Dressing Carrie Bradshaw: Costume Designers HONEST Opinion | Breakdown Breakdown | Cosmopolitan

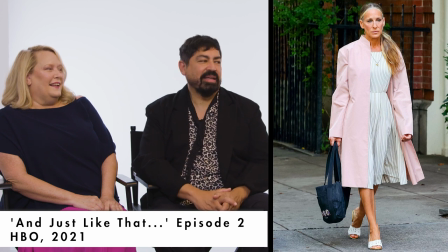So we've got a story on this because we sort of put this outfit together and in a lot of ways it wasn't what we typically would have put her in because it is very simple. There's, you know, it's plain and it's not necessarily something that we thought it looked like a Carrie put together outfit.
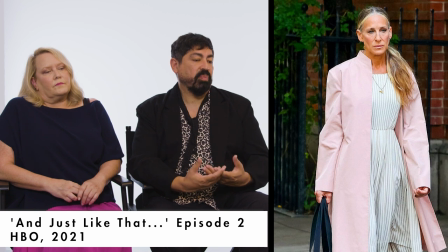And if you can see, the jacket, we didn't tailor it purposely for that because we wanted her to sort of hide in it a little bit.
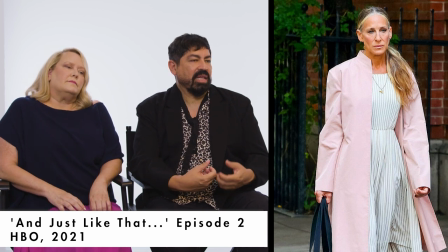You know what I mean? It kind of gave her that, like, she could be a little bit, you know,
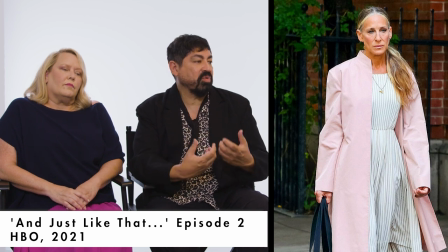kind of comfort herself and just sort of hide away like you would just cover yourself in a blanket type of thing. So we didn't do a lot of tailoring with this jacket. I remember when the internet got a hold of that outfit and they wanted to, like, burn us at the stake. They were so angry that we would put her in a low shoe like that, put a jacket that was too long in the sleeve. Her hair would not be really, like, she is, she isn't grieving. She's not thinking about getting dressed up.
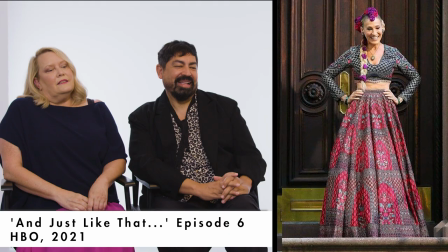She's not styling herself. She's not styling herself in this look. This is the episode that Cynthia Nixon directed.
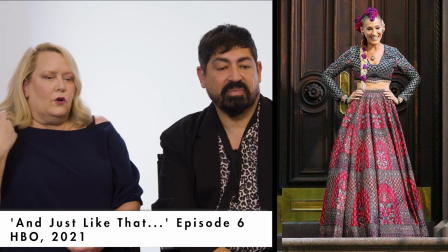Yeah. When she walked on set in her, you know, clothing for that scene, inside the Indian clothing shop that Seema and Carrie walk around in.
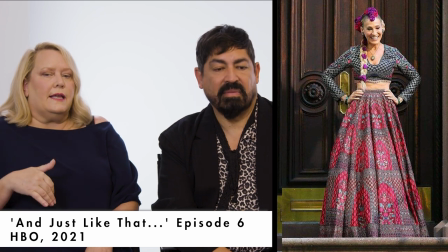I walked to set with her and I was like,
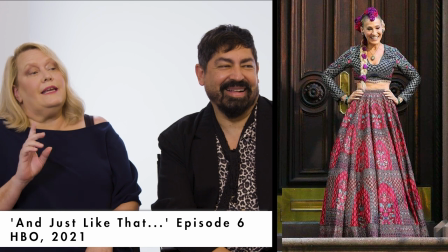do not look around in this store because you're going to see something that you're going to like better than what you're wearing.
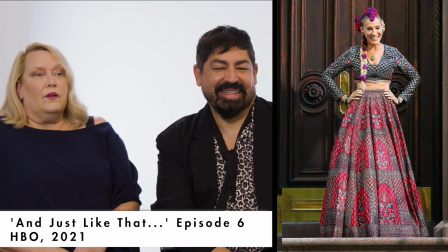And those things aren't cheap. And she was like, okay. And then she walked in and she was like, ooh, what about that one? And I was like, don't do it. Don't look, don't look. There's so many pretty things there.
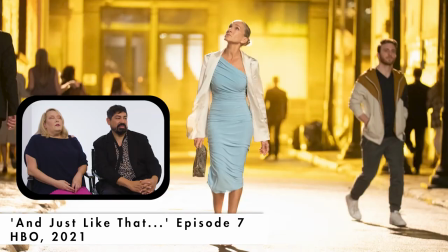And she stuck with the original. Yeah. The internet went wild for that one.
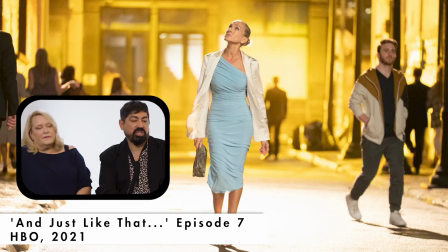They went crazy for it. Again, because this was shot on the streets, the paparazzis got this shot.
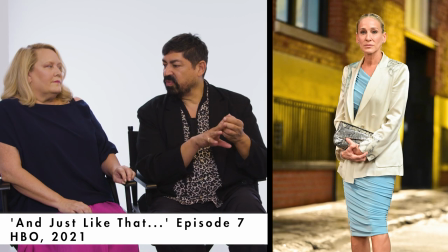So it wasn't even when it aired. It was on all these different fashion sites that she's wearing this dress,
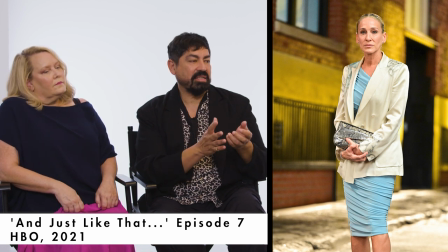and what was the dress, and people identified it to be Norma Kamali. And I think within like a day and a half, they sold every single dress out. Her body in that dress is, it just says everything. A New York woman out on a night. Right. And the lighting behind her that they lit that alleyway. You know what alleys are like in New York? They're not golden. One of my favorite outfits.
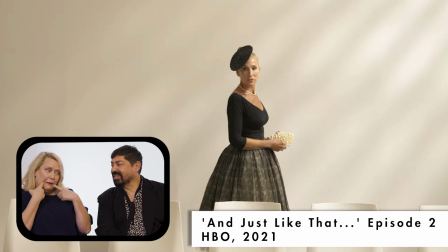Yes. One of our favorite outfits. I should be because of the scene. But I'm. It was beautiful. It was beautiful. It was the perfect dress for the scene, and we had so many contenders for it.
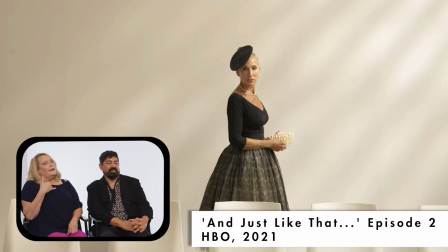I would call, like, Dior, and I would say to them, I need a black dress, and I can't tell you why.
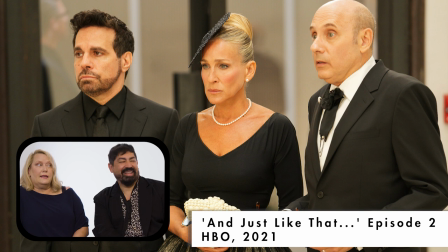We couldn't say why. And they would say, a cocktail dress, and I would be like, no, something a little... And some people were like, I'm not sending you guys a black dress. If I get on that show, I want it to be, get a black dress anyway. Peacock dress, you know, they want magenta or floral or something else. You know, they all try to push other things that they wanted, but they didn't really understand what it was that we were looking for. The ballerina vibe, it's sedated, it's quiet, it's somber, but it's 100 carry.
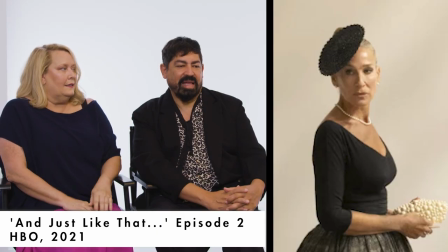And then, pizza. That little plate that we kept calling that hat the plate. It just framed the whole thing. It framed her face, and it also allowed her to sort of hide with her acting. You know what I mean? It gave her something to be able to be solemn and hide, and sort of, it really helped, I think, within the scene and how she sort of acted that scene out. And I adore Sarah Jessica for wearing these $10 shoes that one of the shoppers found in a thrift store. She adored them.